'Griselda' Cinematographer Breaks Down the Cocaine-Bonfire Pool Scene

Hello, I'm Armando Salas. I'm the director of photography on the limited series Griselda.
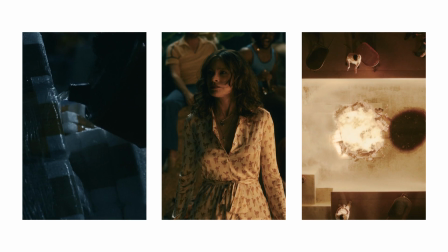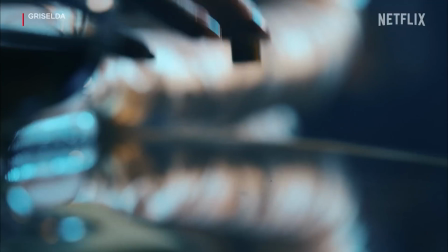I heard that you like my product. We can make a lot of money together.
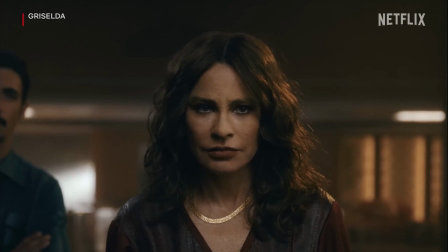Who is the one in charge?
In my early conversations with Andy, the director, we wanted to create something very unique. The color science was actually based on Polaroids that we were taking in pre-production.
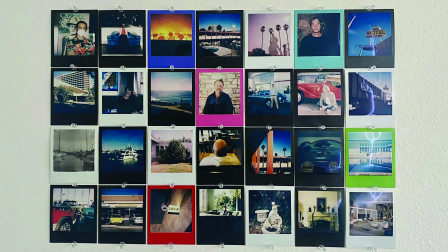And so I brought those Polaroids very early on to my colorist, Ian, at Light Iron, and we landed on a very
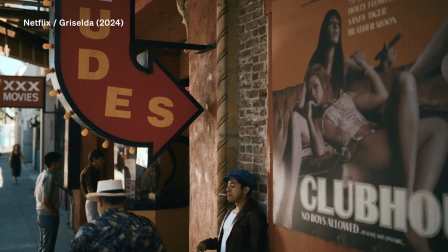aggressive Polaroid-inspired two-tone look for the late 70s
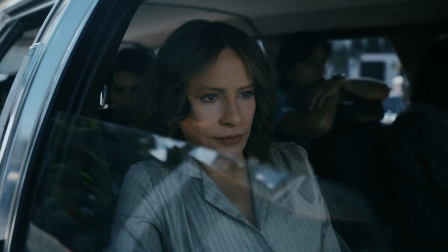and a slightly broader color palette for the early 80s. Because the look was so aggressive, it was important for me to be viewing that on set. And so we lit to that LUT religiously. We treated it like a film negative. So by the time we got into final color, we weren't really discovering or playing with what the look will be. We'd all been living with it for a long time. It became much more about finesse and about focusing the eye and
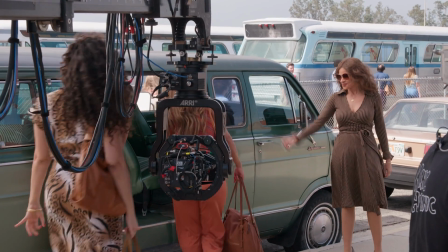making sure the audience was brought along from scene to scene without any distractions.
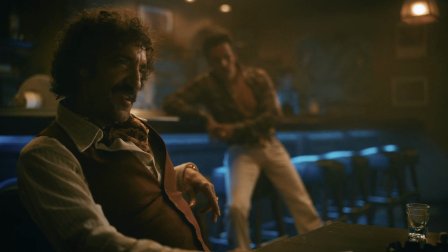Beautiful. It was like shoving a fucking coca plant up my nose.
We tested several cameras and landed on shooting the show on the Red Raptor. At the time, it was so new, we could actually only get one, and we tested the Panavision DXL2 against it, and after some color tests and some color correction, we felt really confident in the matching. The majority of the show was shot single camera, so I'd say 70% was shot with the Raptor.
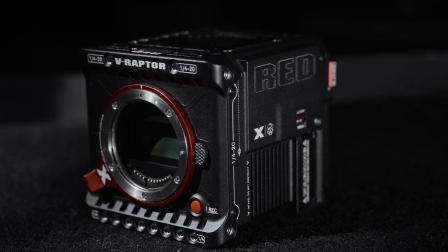We were going to be shooting in very tight practical locations throughout Los Angeles.
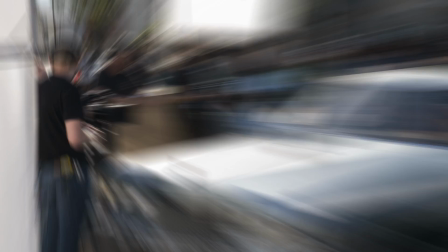The way we were going to be shooting most of the show was on a compact remote head, and so having a small form factor for the whole thing so my AC could take it from a dolly
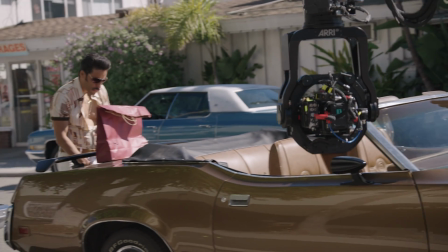to a crane to a jib very quickly was important because it was an ambitious schedule.
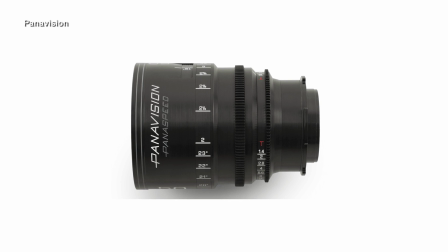And we paired the camera with Panavision Panaspeed lenses. Although I loved many of the characteristics of older vintage lenses, I was going to be so aggressive with the lighting on Griselda
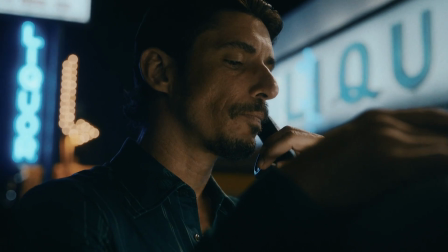that I needed the performance and the consistency of the Panaspeeds, but paired with how gentle they were on skin tones,
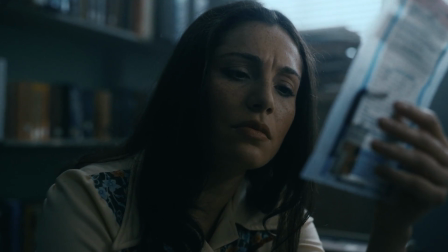it was the right balance for the show.
Fucking drink to that.
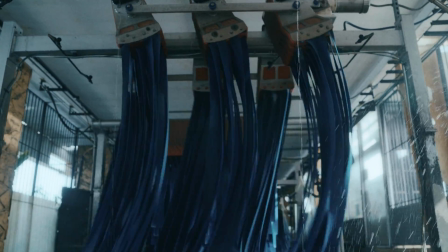One of the things that made this episode so exciting was there were visual elements that were a motif woven into the fabric of the episode,
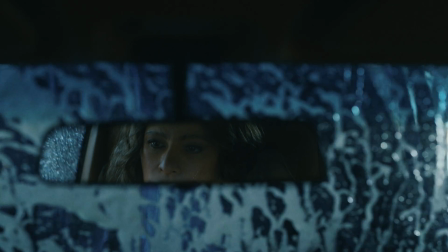and those are water and fire. The episode begins with her and her son in a car wash.
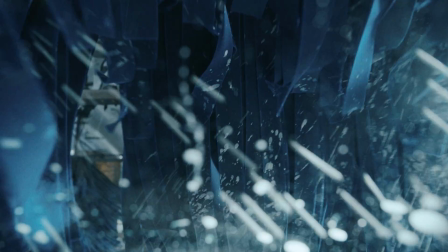There's no dialogue. She's just processing and reliving the betrayals of the past and everything that's put her at this point.
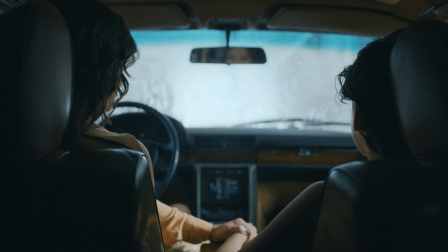And it's essentially washing the slate clean as she moves forward into this
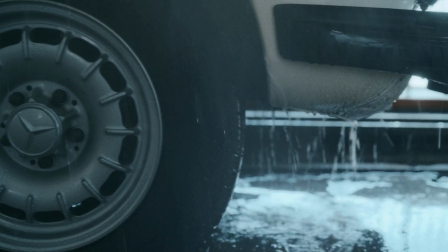new chapter of her life as she goes to war with the dealers and essentially with the Ochoas.
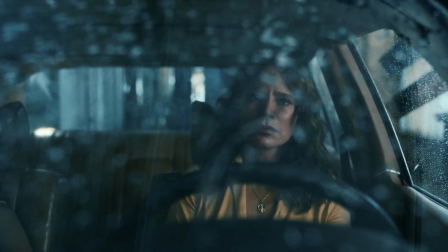The last shot of that sequence is the blowers moving the water off the windshield, revealing her face and the title card for the episode.
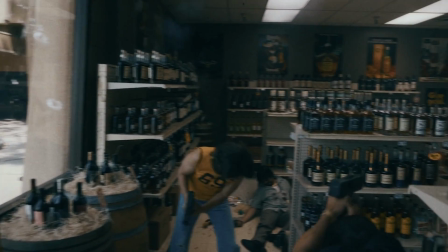This sets us on our path to war.
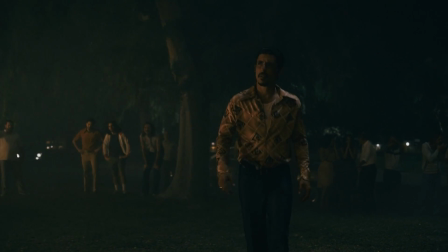Just as Griselda believes she's getting the upper hand, her Miami home is burned to the ground and several of her friends and confidants are killed.
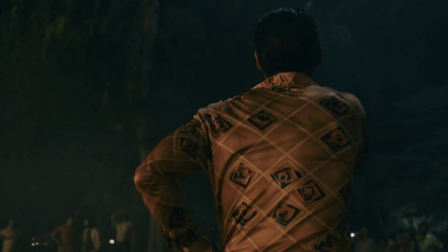Dario shows up to see the house in flames and Griselda's best friend's murdered on the front lawn. Unlike the cocaine scene, we couldn't actually burn this house to the ground,
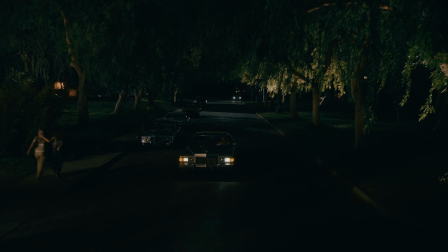so we revealed the house with Dario pulling up in his car and bringing us into the scene.
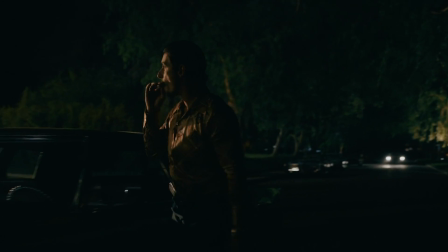We placed dozens of maxi brutes, both in condors and on the ground,
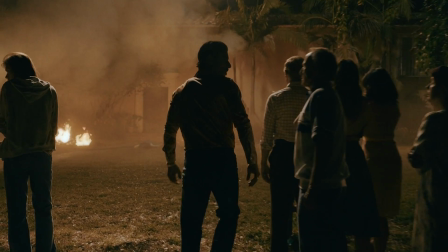some in the shot to actually create the right interaction of light with the lens, creating a halation around some of the characters at key moments,
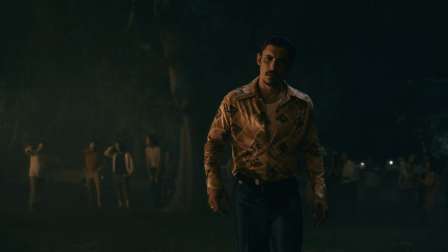and used a ton of smoke in the front lawn, and then some real fire elements that were controllable without putting the house or any of the characters in danger.
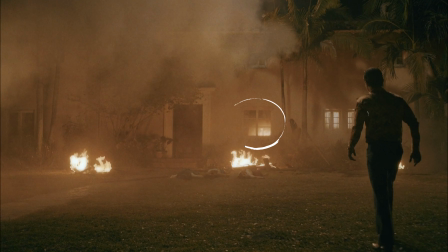And then Andrew Sepperly, our VFX producer, was in charge of taking all those elements, the interactivity of the light, the color, and actually adding the majority of the fire to that scene.
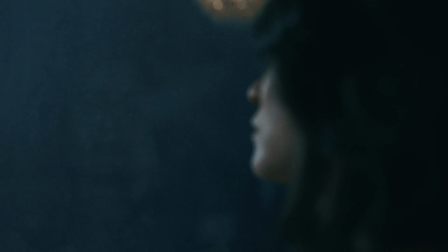That night, a rainstorm begins that moves across several scenes, and it leads to one of my favorite shots of the episode. There's no dialogue. It's Dario telling Griselda that her friends have been killed,
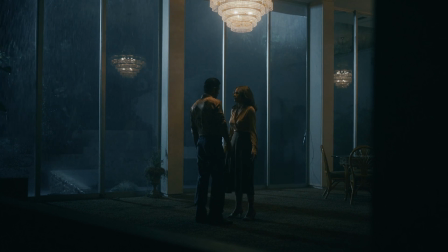and it's her against the windows of her estate where she's holed up in with the rain coming down, and it's all just Sophia's performance and body language absorbing the news. As part of that rain sequence, she calls Rivy, who's hiding out in the California desert. It's the first time you see the motif on kind of back and forth, especially in terms of color, because she's in her Palm Beach home at night,
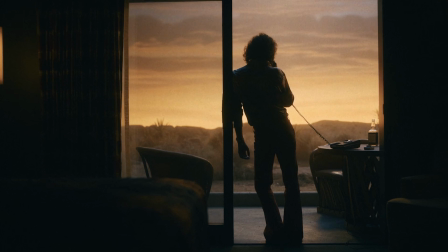rain on the windows, and he's standing at the patio of his desert motel at sunset.
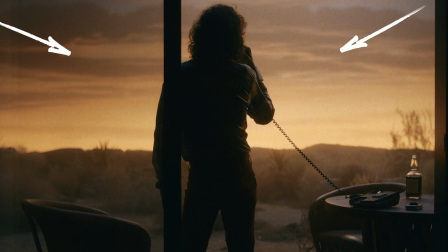So the sky is essentially the color of the fire. And she is crying.
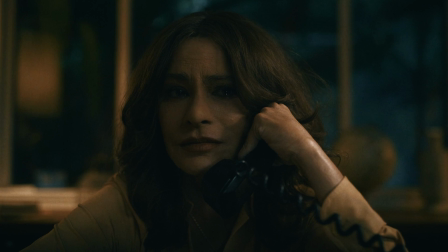The water is a metaphor for tears, right? For her sorrow that she has brought this upon herself. And he's essentially giving her the courage to fight on, to bring the fire back. That is what leads us to the moment when she decides that she's taking this all for herself and she's going to continue to fight, and the bonfire of cocaine in essentially an empty pool, to continue that back and forth between water and fire.
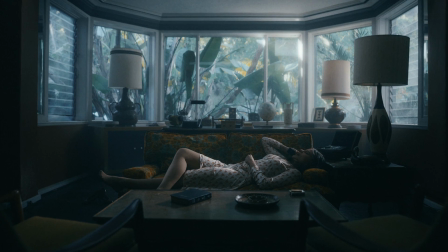Pero ella no tenía hijos, y yo sí. Y estoy sintiendo que entre más lucho por ellos, más se me alejan.
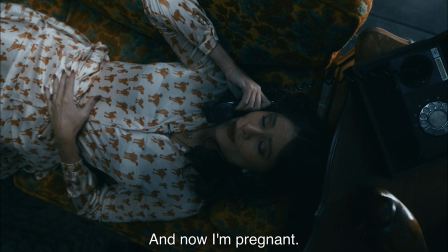Y ahora estoy embarazada.
So much of the story and Griselda's journey is this balance of being a mother and a caregiver and the importance of family,
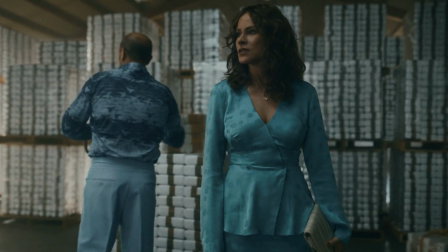and also being essentially this ruthless drug kingpin, or that's what she aspires to be at this point.
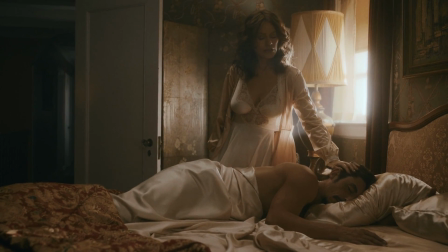So much of that duality is dealt with both in color and in framing. So we do quite a bit of two-tone color of gold and amber representing the glamour that she aspires for,
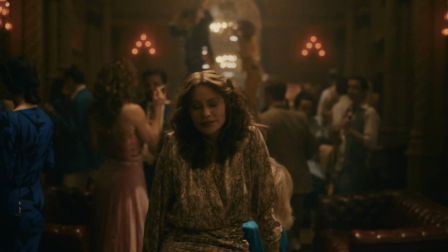and this kind of olive base that balances it out. In this episode, we get into more blues and greens that expand the palette,
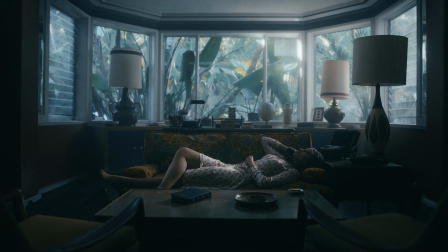both to represent the shift in location as she hunkers down in this fort, essentially, this defended home in Palm Beach, but also to show the expanded ambition. As she's laying in the sofa,
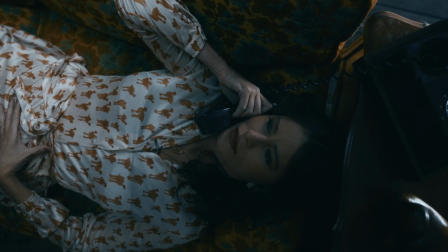she has her hand over her stomach because we've just found out that she's pregnant and she's having her fourth child, and she's balancing the decisions she's making for her family against her ambition.
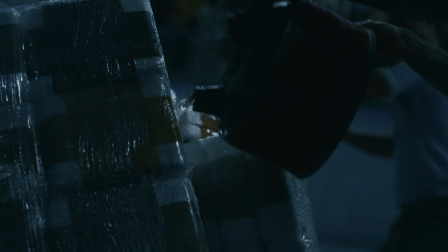We get our answer immediately when we see a giant mound of cocaine
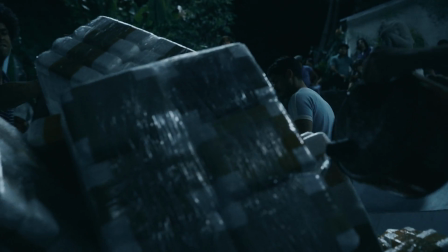pallets in an empty swimming pool being doused with gasoline.
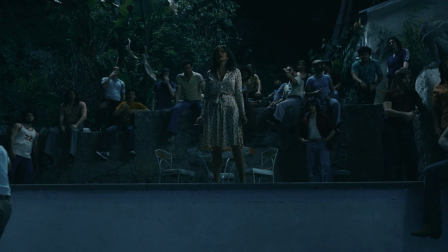This is all the drugs that she and her army of Marielitos have stolen mid-shipment from the Ochoas, and she's about to burn it. Earlier in this episode, when she's first finding the dynamics of how she's going to go about achieving her goals,
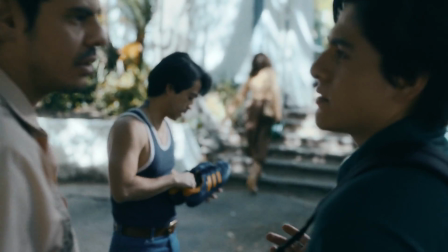the camera is much more fluid, much more roving, feeling the presence of those around her. By the time we get to this moment, the camera work becomes more centered.
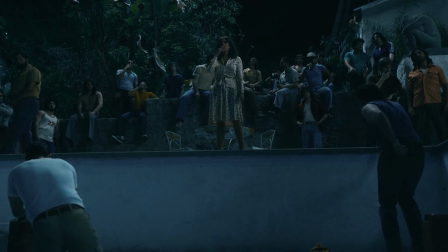The world revolves around her. There's very little movement other than the opening frame that shows the mound of
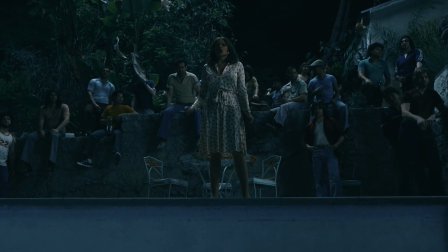coke with gasoline being poured over it and the bottom of this large swimming pool.